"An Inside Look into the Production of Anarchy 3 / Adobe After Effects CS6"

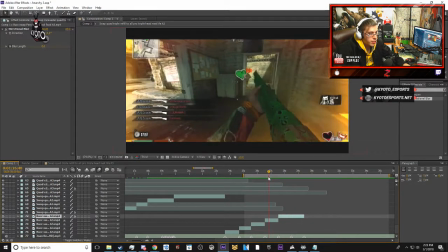And we're actually going to sync some new things here too.
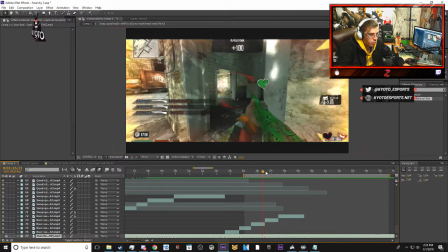There is a point in the song where the snare drum hits,
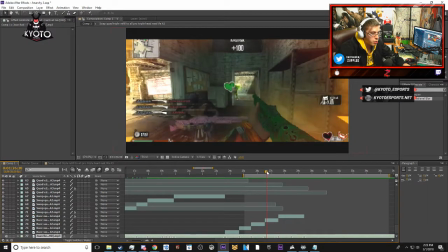and it's like 2 times. So we're going to sync that up.
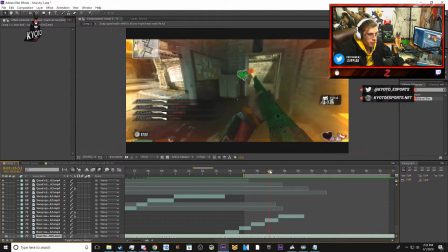And those 2 times are right in the middle. Bam, bam, bam.
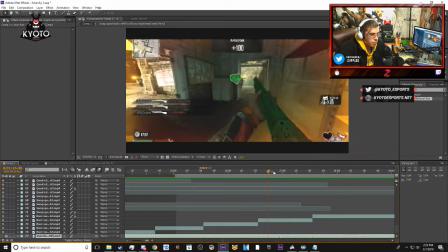And I have an idea what we can do with this. So what we're going to do is add 2 directional blurs here as well.
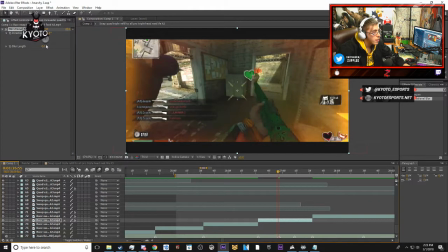So 1 before the frame, and we're going to keybind our 0 value. And then we're going to keyframe our 12.1 value.
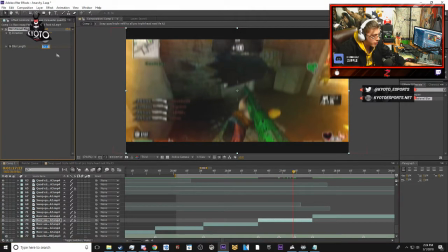And then that's going to go to the last frame before the next value. And then rinse and repeat.
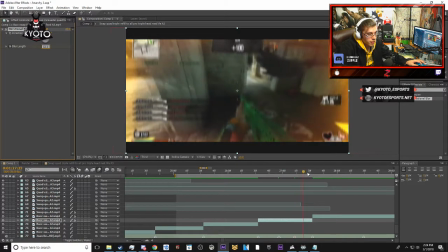12.1. And then bring it back down to 0.
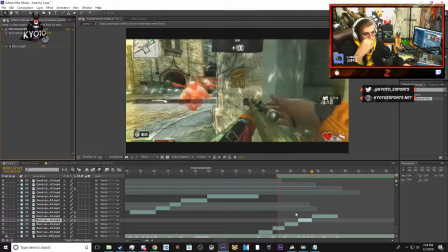And so this is what we get. I'm doing good. You see that?
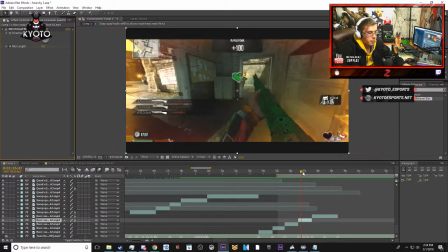It goes bam, bam.
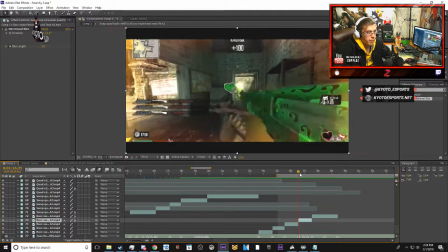So this is like an old school style of editing, where if you can't do many things with Buju or 3D artworks like Cinema 4D,
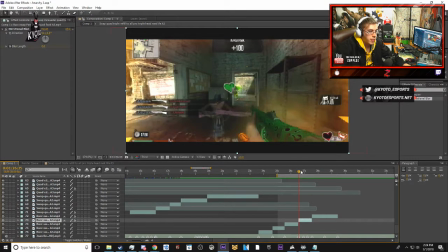and games like this don't have cinematics, so you put effects in there to match up with the certain beats,
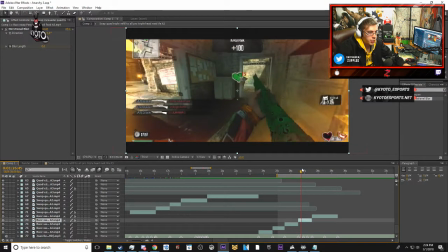and that creates the illusion that you're doing a lot more than it looks. So it's a really nice way of making montages look old school, adapting that old school style, which is something I like.
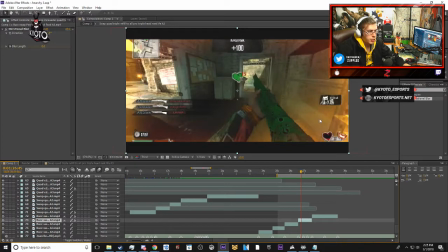I'm doing good. I'm just a bit sick, so I'm editing my montage and all that good stuff before we play 7 Days to Die tonight at 7, because that's when my buddies are getting on, because that's when they get out of work. So I figure I'd be editing, finishing up the montage as fast as or as soon as I can.
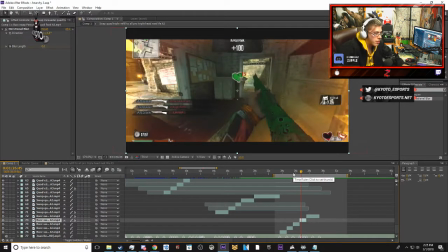So now this is what this whole sync looks like. This whole sequence looks like before I add in the scaling value, and I'll explain what that is next.
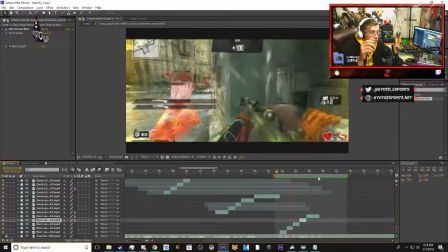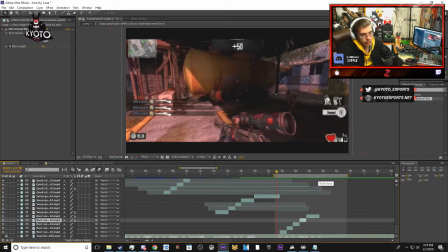Cool. So let's see if we can sync up anything else.
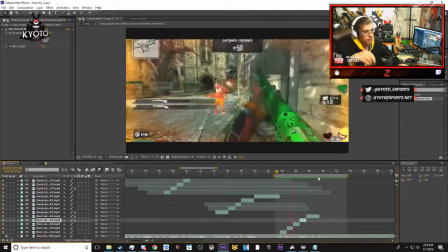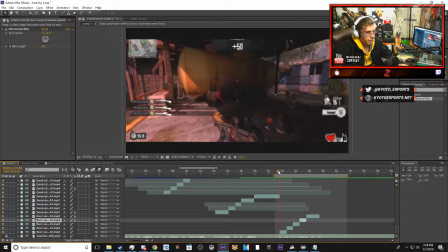Nope, that's about it. So let's see. This is how we're going to edit scaling. Now what a scale is it changes how big or small something is, the value of something is.
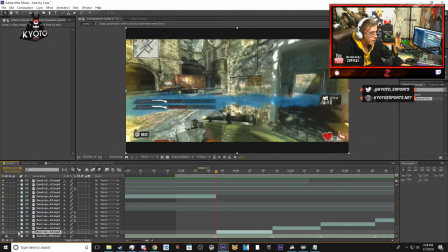And this is done by finding the scale. Now I'm going to show you what a scale looks like. So A scale, if you raise it up, makes the video zoom in.
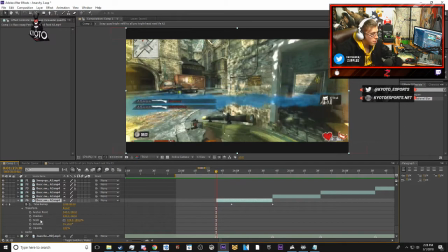You raise it down, it makes the video zoom out. So what we're going to do is keyframe this, and I have a common value of 109. And you see how that zooms it in a bit more. So we're going to go to the end of the clip.
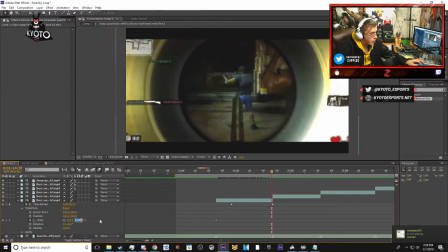We're going to put 103.
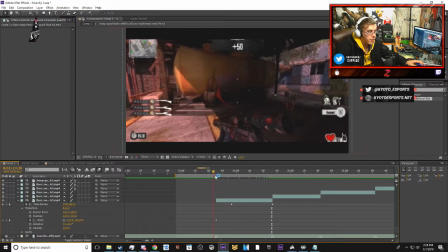And what that's going to do is, as soon as that comes in, it looks big, and then it zooms down.
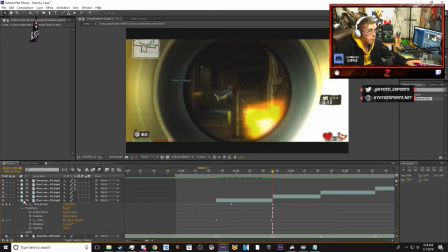Now this creates the illusion of there's a lot more going on in the clip than what is actually going on in the clip. And so it kind of pleases the eyes. And this is something you can do to pump each clip to the sync point that you're trying to sync.
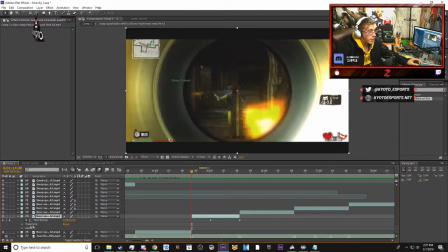Hey Crow, just editing in Gotham montage right now. And it just looks very pleasing to the eye.